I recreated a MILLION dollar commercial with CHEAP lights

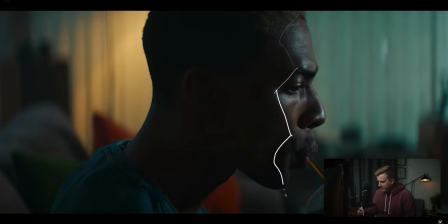495s
So we've got the same light here hitting his, uh, face on the front here. Um, this doesn't look like it's actually changed that much. A lot of times in situations like this, you would bring in the light a little bit closer with your diffusion
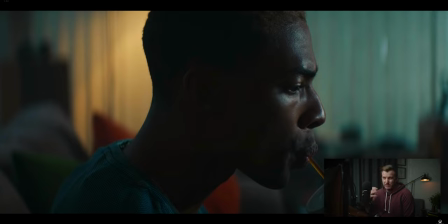507s
a little bit softer in this case you know it's already pretty soft and plus we're motivating tv light and so we don't want it to be extremely soft and so it doesn't look like they've done anything there a couple things that have changed though is that you'll notice that this lamp right here uh in the original shot the lamp was over here like this shining on the wall in the background
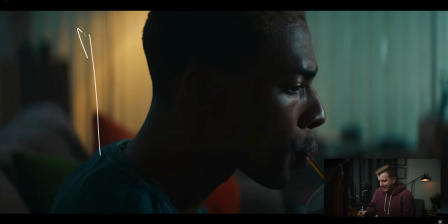528s
or on the blinds in the background now we can't see that lamp anymore so that lamp has actually been moved over here behind his head so that uh so that we're not actually seeing it we're just getting this nice glow, which is creating this silhouetted effect, which is really, really beautiful. So we've got this nice light on this side of his face shadow on this side.
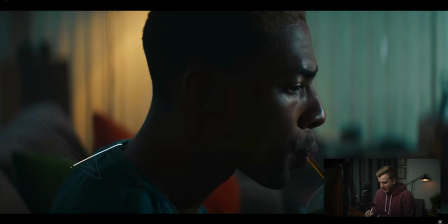545s
You can see some of that, um, soft light right here, hitting him from the back window. And, uh, and that's what's going on. The only other thing in this shot that I think may have happened is that this light over here, I'm not seeing any light kind of hitting these over here. Uh, I'm wondering if they turned off that lamp because it just wasn't necessary in this shot. So other than that, that's pretty much what's going on here.
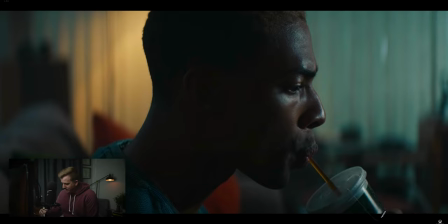565s
You can actually see here in the reflection on the cup and on his nose and his forehead, the TV light that's over here. So we've got this really hard reflection happening in a few different spots right here. And then we've got this really soft light happening on his forehead and on his face coming from our, you know, our main key light.
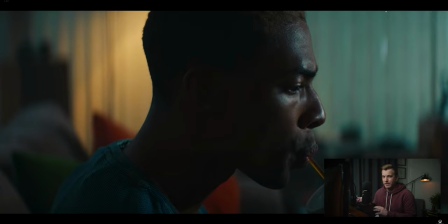583s
So just another thing, those are things that you can be looking for to figure out where the lights are being placed in the scene. Okay. So now that we've done the breakdown, we know how it was lit. let's jump into recreating the scene using what we've figured out.
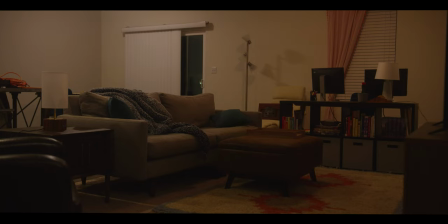596s
So first things first, we had to find a living room that was similar in style to the living room in the original commercial. Now, the one that we're working with is obviously a little bit different. It doesn't quite have the walls in the same place, but it's at least somewhat similar. Obviously as well, the production design of the original commercial is way higher.
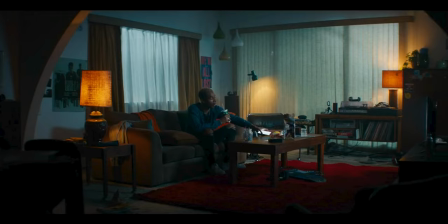615s
They've got, you know, there's a lot of work that went into really designing the scene and making it look good, which we didn't use the same level of production design.
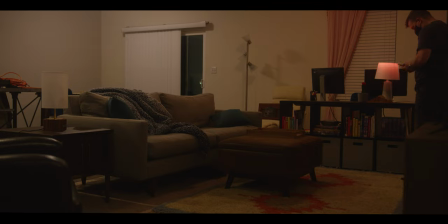623s
Obviously, we don't have the same type of budget, but we're really trying to focus on the lighting more so than anything anyway.
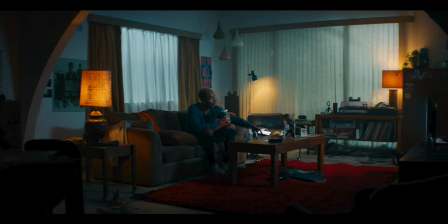630s
But it's worth noting that you'll notice in the original commercial that the couch is brown and the rug is red. And so the things are different colors and we're working with a different color couch,
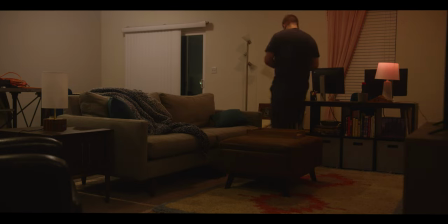640s
different color rug in our scene, which is going to end up ultimately changing the color of the scene.
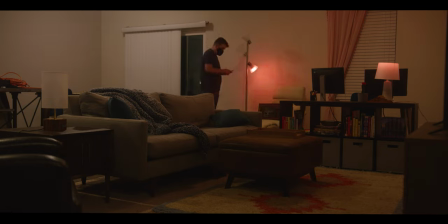645s
I always teach that your color grade starts with your set design, right? The actual color of the objects and the furniture and the wardrobe in your scene.
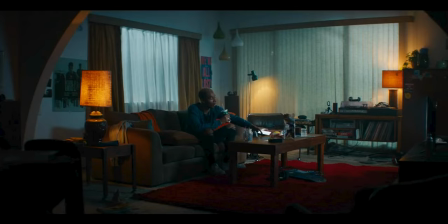654s
So the reason I'm saying that is because just know that the actual color of what we end up shooting is probably gonna look a little bit different, but we are going to get at least a very similar lighting setup. And that's kind of what we're going for.
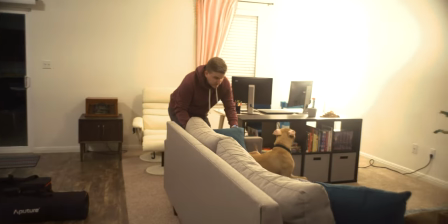666s
So the first thing we did when we went into this living room is we tried to move all of the furniture around.
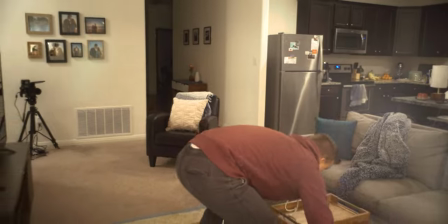672s
We moved the rug and the couch to kind of get things in place and set up our talent in the right place. We set up the camera so that we were capturing the scene.
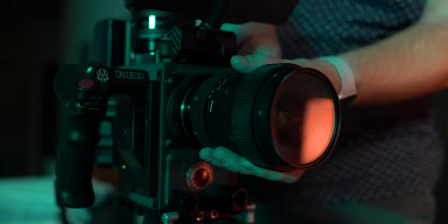679s
I think we had a 28 millimeter lens on it. I personally would have liked to go a little bit tighter, maybe like 35.
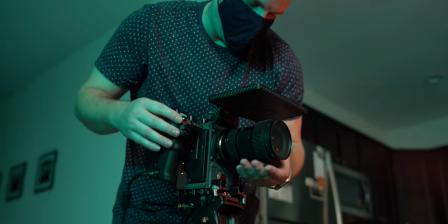686s
That's just my personal preference. We had to go a little bit wider though because the camera was backed up against a wall.
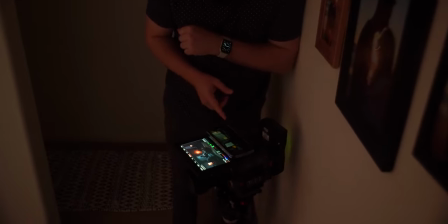691s
We're working with a little bit smaller space. And so with the camera up against a wall, we had to use a little bit wider lens in order to capture the whole scene. But once we got everything all kind of moved around and set up exactly where we wanted it, then it was time to start putting in the lights.
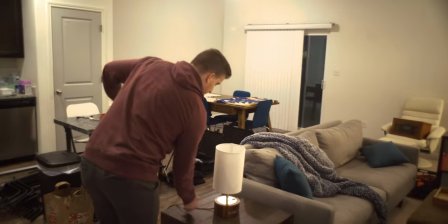704s
So I started with the easiest lights, which are the practical bulbs inside the lamp.
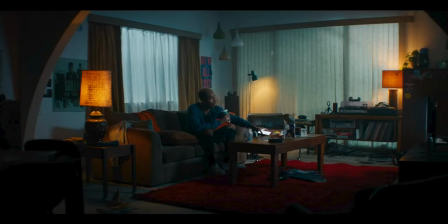708s
So we had lamps set up in the positions that were similar to the lamps in the original setup.
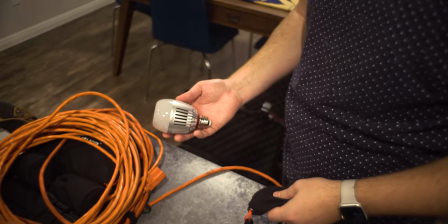714s
I went ahead and put in practical bulbs in those. The practical bulbs that we're using are the Aputure B7C.
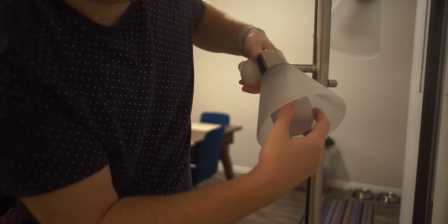720s
These are really cool because they're just practical bulbs that screw into a regular socket, but then you can control them with an app and you can make them any color you want.
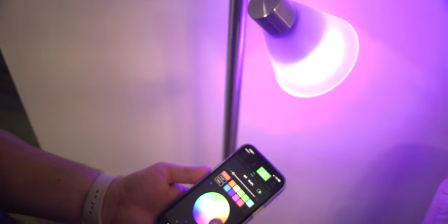728s
You can change the color temperature. You can change the color, the brightness, everything about them, which are amazing. for practical bulbs.
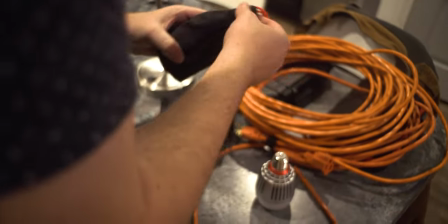735s
So I highly recommend them.
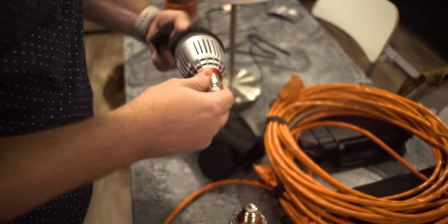737s
So I just put one of them in each of the three fixtures and then just kind of got them like at this point,
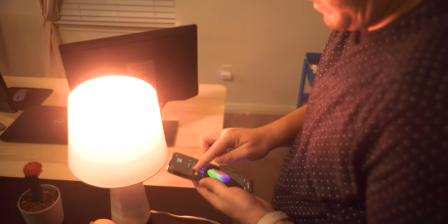742s
we're just trying to rough things in and getting them just about the right color temperature,
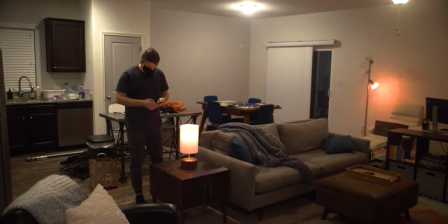747s
the right color for the scene. I'm not doing any kind of picky detailing right now. We're just getting the lights up.
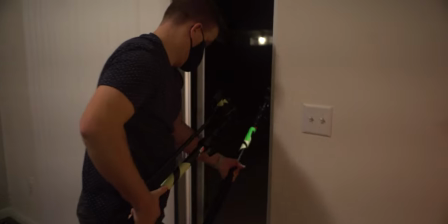752s
So next after the practicals, I went outside and put up the lights for the window light for outside.
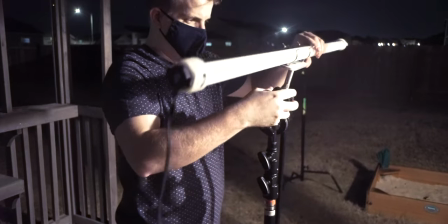758s
We use two quasar bulbs. So the quasars are long tube lights that look like a fluorescent tube. this is going to give us a somewhat soft light
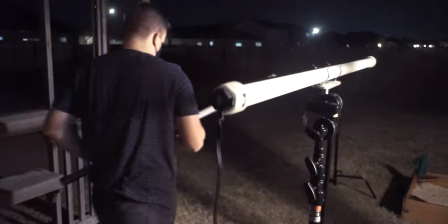766s
that is that it's not going to be like too hard and like shining through the windows we just want to kind of create that blue effect on the windows like we
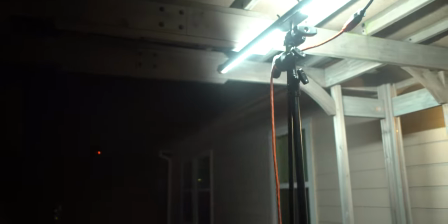773s
saw in the original commercial so i had each of those up on a c stand up there just kind of put them up high and then i changed the color temperature to
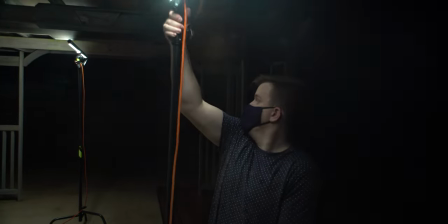780s
i think 6 000 kelvin so really cool making them really blue because we want that kind of blue light coming through
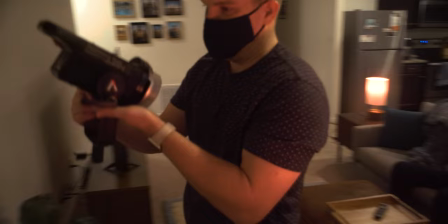787s
the windows so next after that then i went ahead and put up the key light because our talent had arrived at the scene at that point.
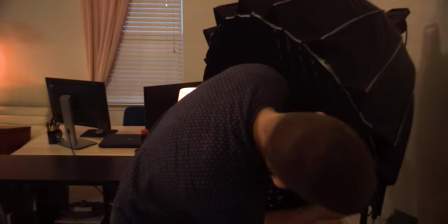794s
And so we put the key light up. That was an aperture 120 D with a light dome in front of it.
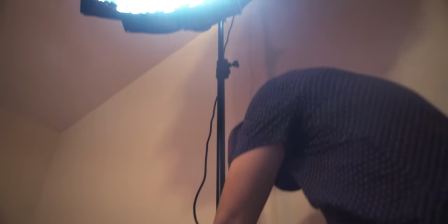800s
We originally had the grid on it, which is going to help focus the light forward.
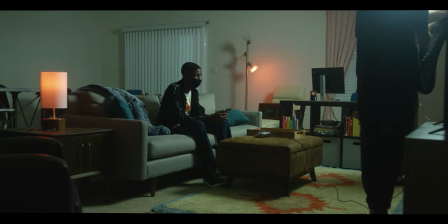804s
And then I pulled the grid off to see what would happen because I wanted to see, you know, how much we were flooding the room with light by taking that off.
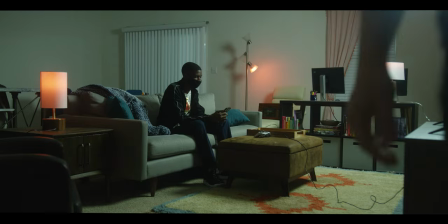810s
So I pulled the grid off of it and then decided that I actually didn't like that.
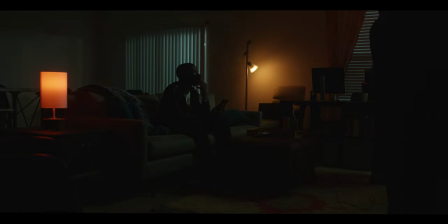814s
And so we put the grid back on, uh, which just kind of help focus the light from at least from that light on our talent to make sure that it wasn't spilling everywhere.
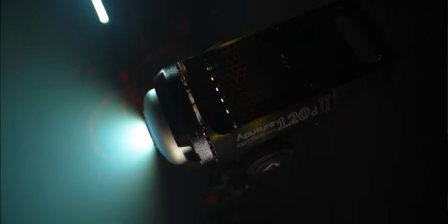823s
And then we can use the TV light to more fill the room with a different color. Now the Aputure 120D I know is not the cheapest light out there.
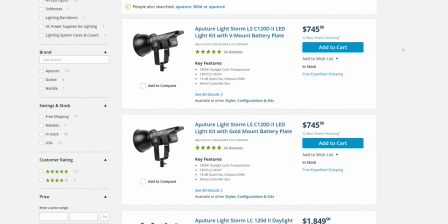831s
It's around, I think, $800. From my perspective, for what you get for the light,
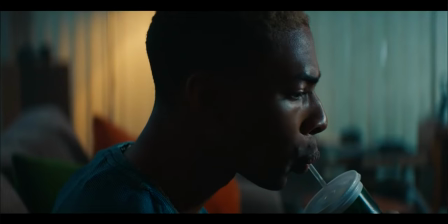836s
it is absolutely very cheap because the lights that they were using on this commercial were probably, you know, like airy sky panels or some other airy lights,
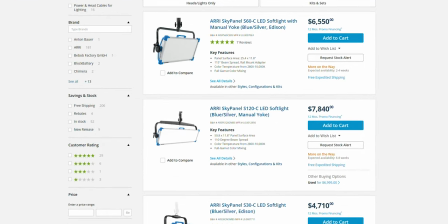844s
which they would use with a budget like this. Those are anywhere from $3,000 to $30,000 for a light. So $800 for a light that can do the same job is actually not bad. If you don't have $800 to spend on a 120D, you can always go with some of their cheaper lights that are just as good, just as bright, just as accurate, and are around $200. So there are other options out there if that's too expensive for you.
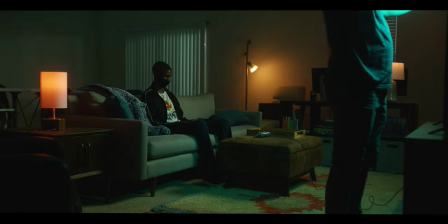868s
Now, the last light that we set up was the TV light.
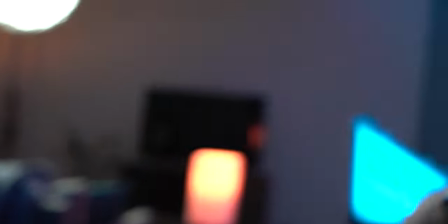871s
What I did is I took my Aputure MCs, which are just little credit card lights that you can put up there that are magnetic and will attach to almost anything.
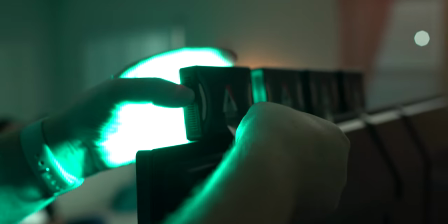880s
We put them up on top of the TV so that they were out of the shot and then use little pieces of scotch tape to attach them just to
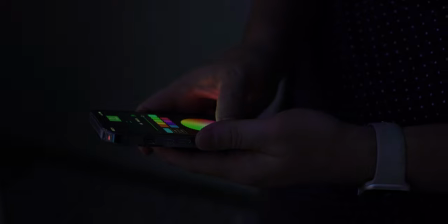887s
make sure that they wouldn't fall and then set those to the right color temperature to give us kind of that blue TV light coming
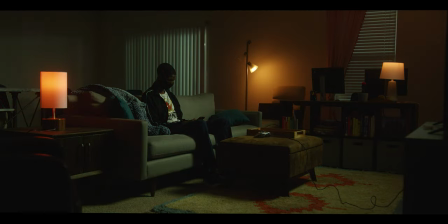894s
forward onto our talent. So once we had all of our lights set up, then it was a matter of, well, now we just need to tweak all of them. And the cool thing about using the aperture lights and the B7Cs and the MCs is that a lot of them could be controlled with the Sidus Link app. And so I really just went into the app and stood next to the camera and started adjusting colors while I was looking at our reference image,
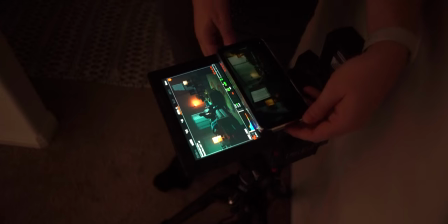918s
trying to get everything as similar as possible. So we wanted to make sure that our key light was giving us a really good skin tone on our talent.
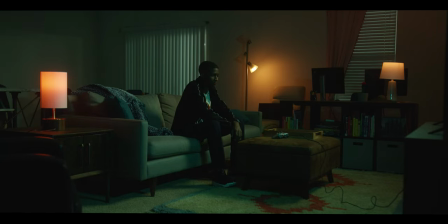926s
We wanted to make sure that the MCs were giving us a good room fill tone, So that bluish greenish color, and then obviously the quasars, we can't change. So we're kind of balancing to those. And then the, the, uh, the lamp lights, we're trying to kind of dial in that orangeish yellowish color.
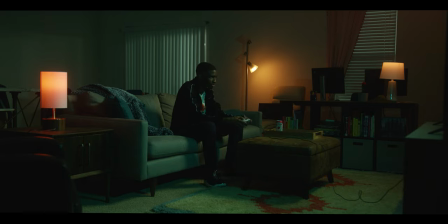941s
That's going to compliment the scene really well. So once we had all that tweaking done and we had that all figured out, then we went ahead and shot the scene. We had our talent, uh, you know, take a sip of his drink and actually, uh, do the action of getting the scene. And then we decided to go in for the closeup. Now going in for the closeup, just like in the original one,
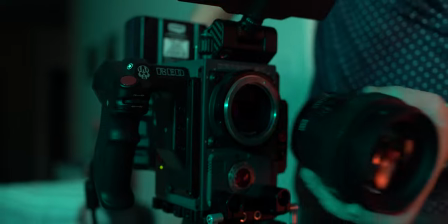958s
we didn't have to change much it ended up being mostly the same so when we went in for the close-up I switched to a 50 millimeter lens just to get that nice longer lens look on this shot which is probably
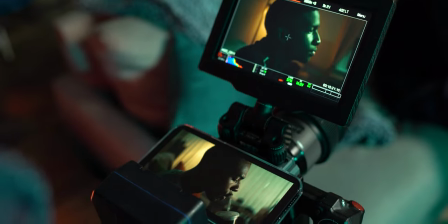969s
what was used on this shot and then the only change that we made here was we actually moved that lamp
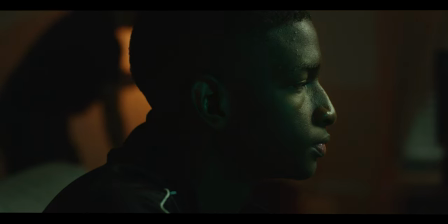976s
just like in the original one we moved the lamp so that it wasn't on the left pointing to the right we moved it so it was behind his head so we would get
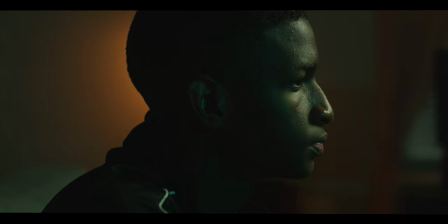982s
that nice glow around him and then that was all we had to do.